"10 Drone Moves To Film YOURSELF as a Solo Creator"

In this video, we're going through 10 different drone moves that you can use when you're filming yourself when you're out as a solo creator. So whether you have something like a DJI Mini 2 or something like an Octal Evo Lite, well, you can do these drone moves with any drone.
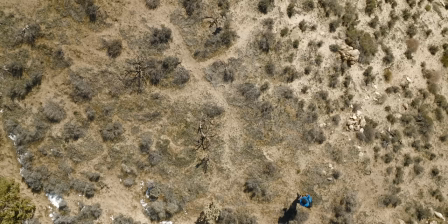Now, recently I was out in Joshua Tree. I was outside the park, so don't worry, I wasn't flying inside the national park,
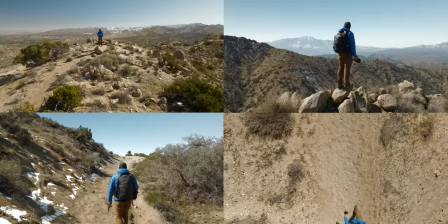but I was filming a video where I was hiking to the top of a mountain, and I used my drone to film the entire intro sequence. Now, when I did that, there was a lot of different shots that I used to capture the entire hike from different perspectives. And all of these techniques and different drone moves are super useful when you're out by yourself.
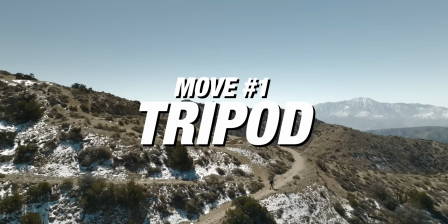But let's not waste any more time. Let's just get right into the first drone move, and that is the tripod.
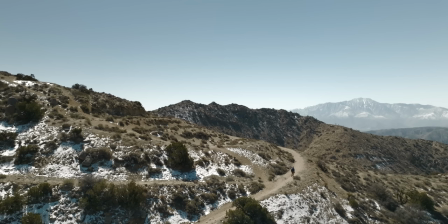So the easiest way to use your drone is put it way up in the sky and use it as like a floating tripod. So all you have to do is fly to the position of where you want to see the scene and then take your hand off the controller and interact with the scene.
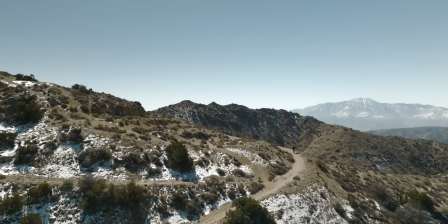So for this shot, I'm just walking up the mountain. I put the camera in a spot where I can see this epic landscape and you'll want the drone to sit up there for a little bit longer. So once you get it into that location, try to get yourself out of frame, walk into frame and then walk out.
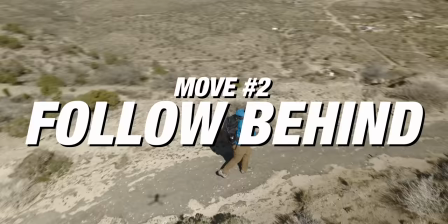So you have a lot of footage to work with when you're using this kind of a shot.
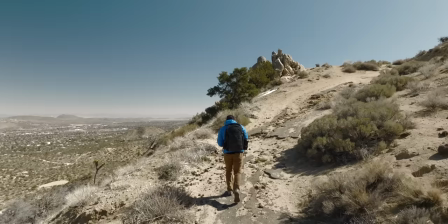Now move number two is one of the essentials that you want to get when you're out filming by yourself and that is the follow behind.
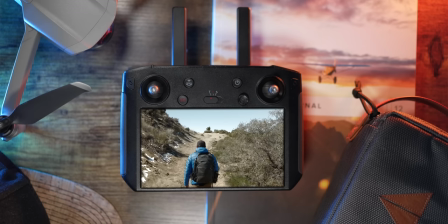Now, this is where you position the drone directly behind you and you follow yourself through the scene.
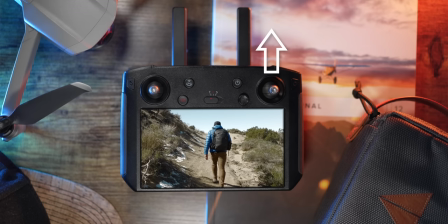Now, when you're using the controller, the easiest way to do this is to walk in a straight line and you just push forward on the right joystick.
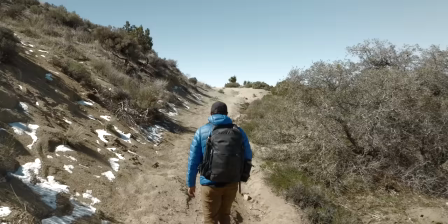This is gonna move the drone forward through space and it's gonna follow you.
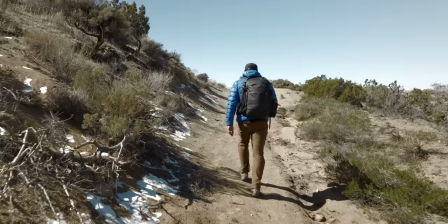You wanna try to maintain the exact distance from you and the drone so that you have this kind of third person video game feel as you're interacting with the scene.
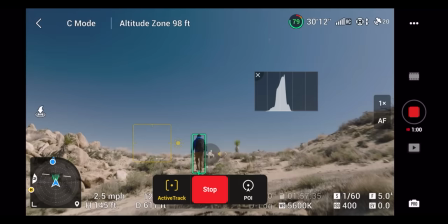Now, this gets right into my first tip, which is if you have active track on your drone, use it to your advantage.
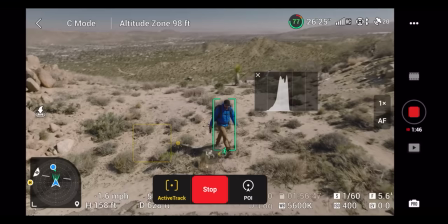So with my DJI Mavic 3, I can follow in any direction.
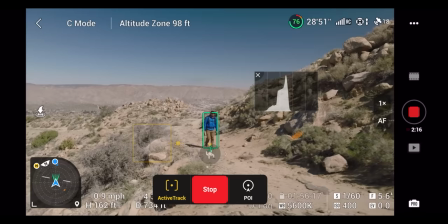So when I'm doing the follow behind or the follow in front, I'll just drag a box on the screen to grab myself,
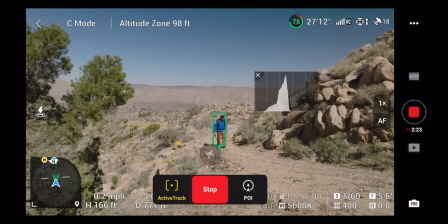put the drone in either backwards or forwards, and the drone will maintain the distance between us.
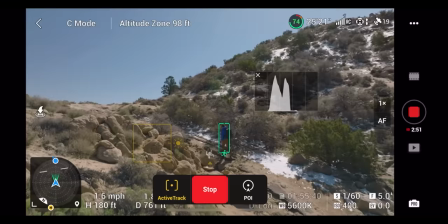And so I can have the controller down by my side, I can set it down on the ground and just get a quick shot of me walking.
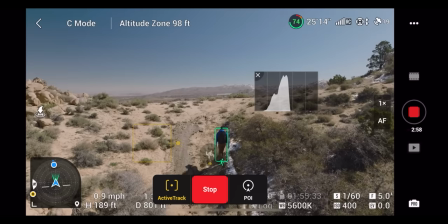You can get these shots where it looks more natural and you're not actually having to control the drone. because it's all doing it through the automation.
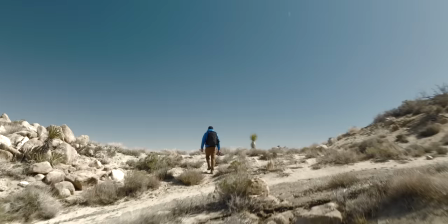However, one downside when you're using automation is that it's not gonna be as clean.
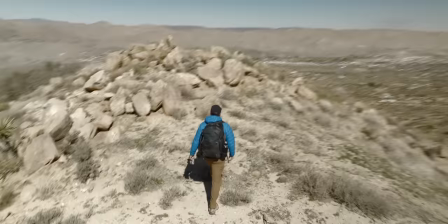So on DJI drones, you actually see a lot of bumping when you're walking or moving,
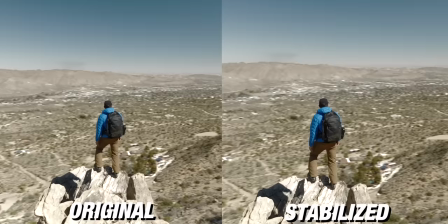especially here when I'm spinning around myself using the ActiveTrack.
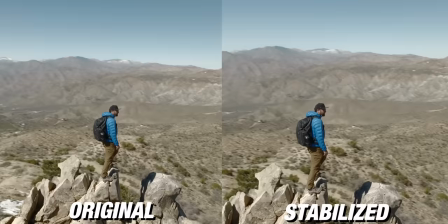And so one solution that I use is adding a little bit of stabilization in post, and it ends up cleaning up the shot so that it looks much more smooth.
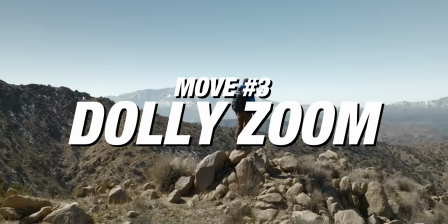So move number three is a fun one, but it's done with editing, and it's called the dolly zoom.
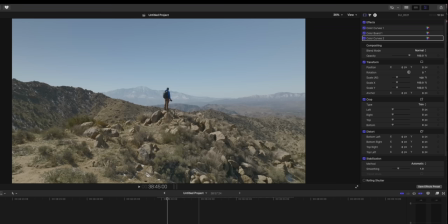So what you wanna do is center yourself up in the frame and then fly backwards away from you.
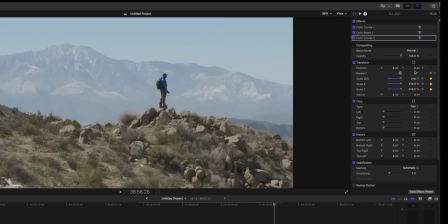And then in your editing software, you're gonna keyframe a steady zoom in as the drone is flying backwards.
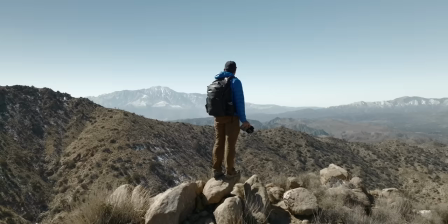And you wanna make sure that you're matching the zoom to the actual drone movement.
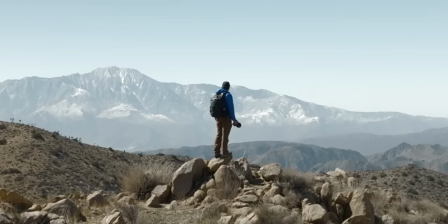You're gonna create this effect where the background is growing and it creates this really dynamic looking shot.
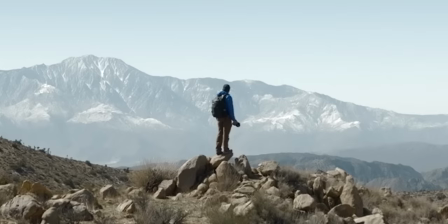And with this, you wanna shoot at the highest resolution possible because you are zooming in on the footage in your editing software.
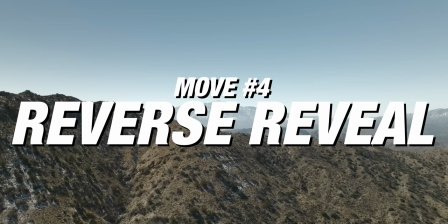Now move number four is one of my personal favorites, and that is the reverse to the reveal.
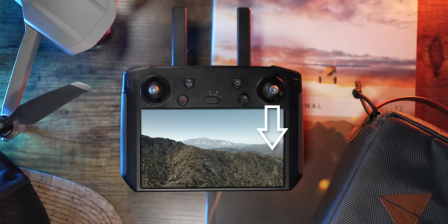So what you wanna do is just fly your drone backwards in one direction, and you're gonna start with a landscape.
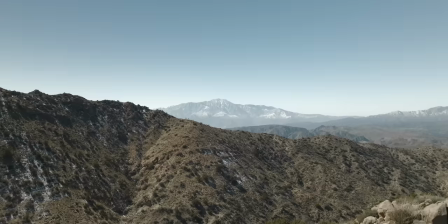So it's a pretty view. You don't really see what's going on.
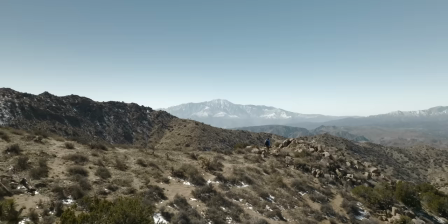And as you fly backwards, you're gonna go up and over an object or a ridge line or something in the foreground,
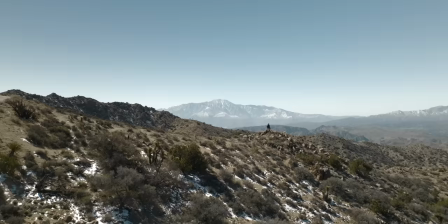and you, personally, are gonna be walking through that scene.
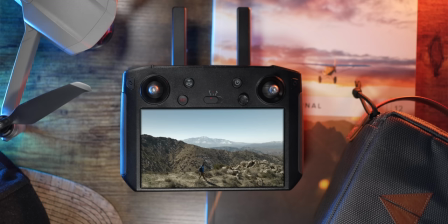So it's a bunch of different motions working together, but it makes this really epic shot, and it really is not that hard to achieve. So you just pull back on the right joystick, which is gonna fly the drone backwards.
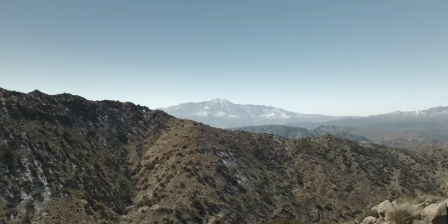And you just wanna time yourself perfectly so that as the drone flies over the ridge line,
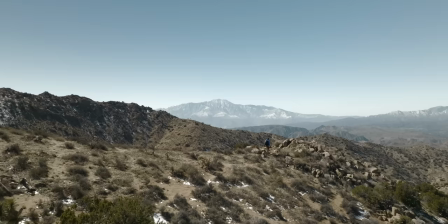you're in a good spot where you're somewhat in the frame and you're walking through and interacting. So this is a great shot when you have these big open landscapes. It just adds this level of dynamic movement as you're interacting with the scene and moving through the scene.
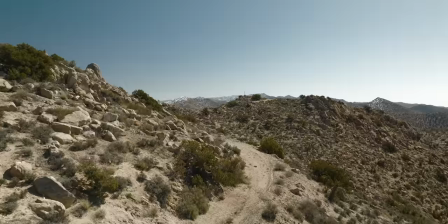Now you don't have to be on a ridgeline to do this. It could be just a big open field, but you're still flying backwards.
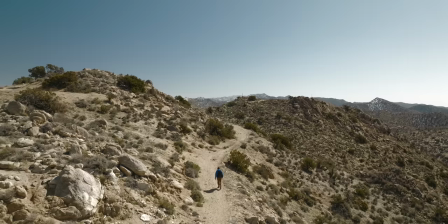And as it comes to you, you're somewhere in the middle of that frame walking in one direction. So it's the reverse with the reveal.
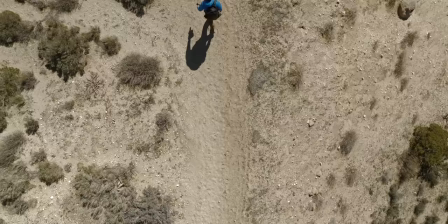Now move number five is essential for drones and that is the top down. So you just want to put the drone right above you and then look straight down.
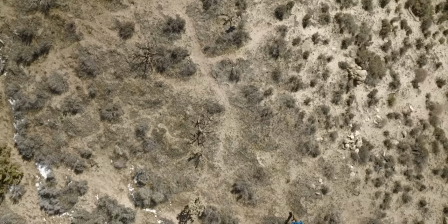So you want to make sure that the gimbal is at 90 degrees pointed straight down. Now you could do different movements with this.
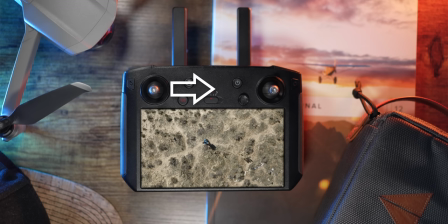Right here is a spin. Now I'm pushing right on the left joystick and the drone is gonna rotate in a circle.
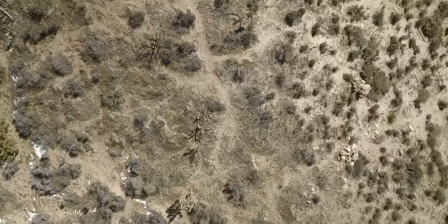Now I like to put it in the super slow mode and then rotate very slowly and then move through the scene.
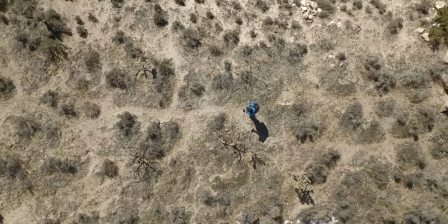Another way you can use this move is just be a tripod. Just be a camera up in the air looking straight down and don't do anything with the drone. And then you could also move in a direction so you can move forwards or backwards, left or right using the right joystick and then have the drone move slowly across the landscape as you interact with it.
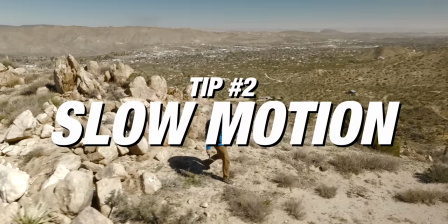All right, so the second tip that I wanna talk about is slow motion. So if your drone has the capabilities to shoot in slow motion, use it to your advantage.
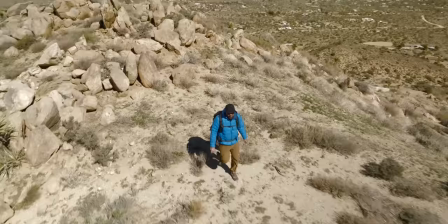Now, a lot of these moves when I was out filming on this mountain, I was shooting in 4K 60. I'm using my DJI Mavic 3, which does shoot in 5.1K, but I don't need 5.1K. I would rather use the 4K 60 so that I can slow down my footage in post. So when I'm shooting at 4K 60, I do my videos in 2997.
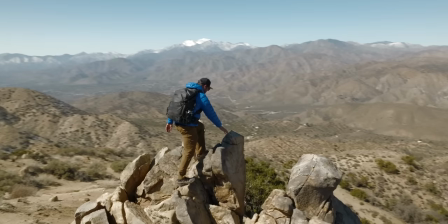I can slow it down two times, so I can go at half speed. And when you're working with people, when you're working with yourself, and you use 60 frames per second, it's slowed down in a way that makes it look much more cinematic.
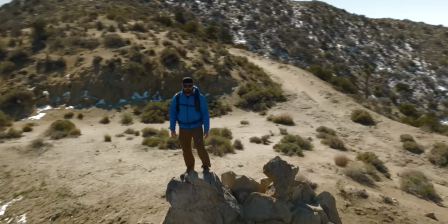And so when you're flying your drone and you're doing these different movements, you could slow it down even more. And yeah, it's gonna smooth out your shot, but also you're gonna be moving in half speed, which is gonna make the scene just feel much more dramatic.
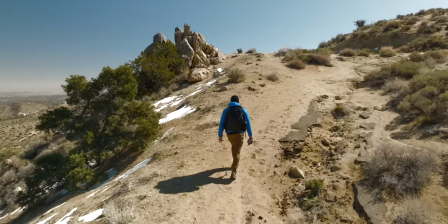So here's an example of three of these shots cut back to back in real time. So in 30 frames per second.
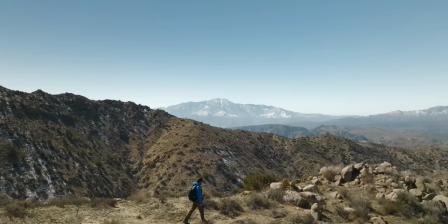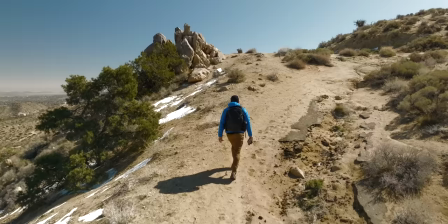Now here's these same three shots slowed down at half speed cut together.
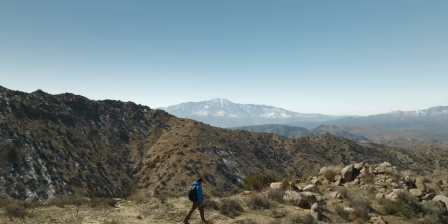And you can see there's such a difference in feeling and emotion when you're slowing down your footage.
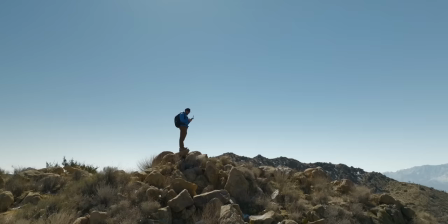So if you have the ability to shoot in 60 frames per second or even 120 frames per second, use it to your advantage and play around with slow motion in your videos.
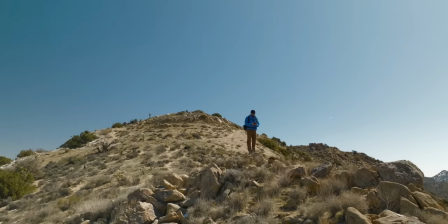Now move number six is the low orbit. Now this one's unique because you need to have the ability to fly the drone lower than yourself and have the camera point up. Now, a lot of drones have the ability to tilt the camera up slightly.
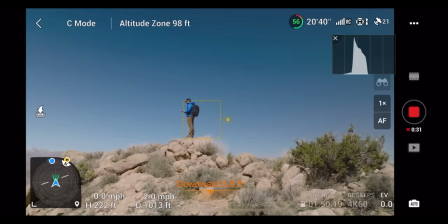So at 90 degrees, the camera's pointed straight out, but a lot of times you can go in your menu and actually allow the camera to point up an extra 30 degrees.
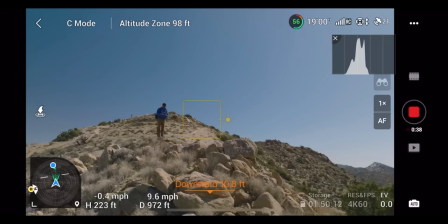So for this move, you're gonna wanna find somewhere where you can stand above the drone and the drone has a little bit of space to go down below you. So for this example, I'm standing out on this point and the mountain kind of falls off in every direction. And that allows me to circle the drone around myself while pointing up.
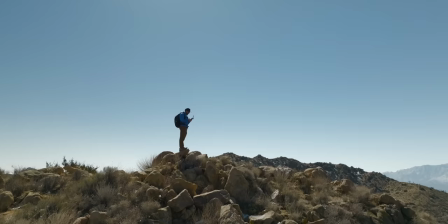And when you point a camera up at your subject, it gives you that hero pose, it feels powerful.
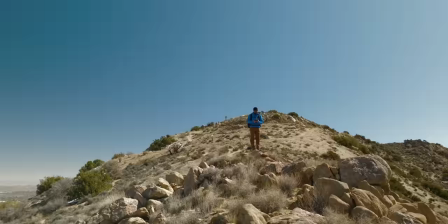And so this is a great move to do if you have that opportunity because it's kind of like an epic shot. So how you perform this move is you're gonna do an orbit.
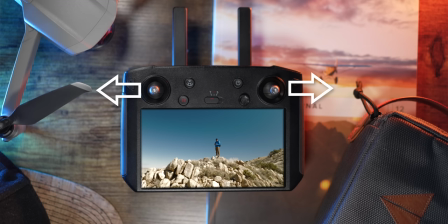So it's either gonna be left on the left joystick and right on the right joystick or right on the left joystick and left on the right joystick.
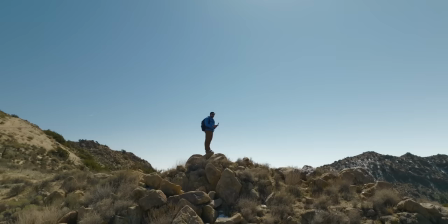And what you're gonna do is circle around yourself. Now, one thing to consider when doing this move is make sure that you have a full 360 that you can spin around,
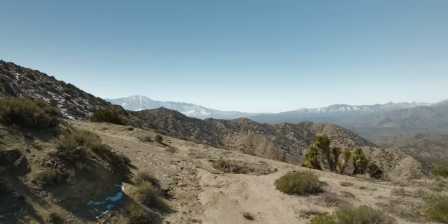and if you don't, make sure that you're not gonna fly sideways into something. Now, move number seven is the walk into frame.
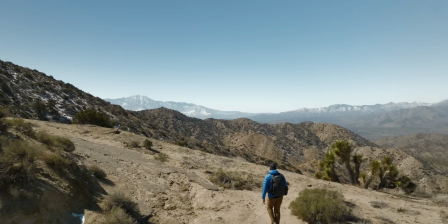I like to have the drone moving just slightly, so either forwards or backwards or to the side.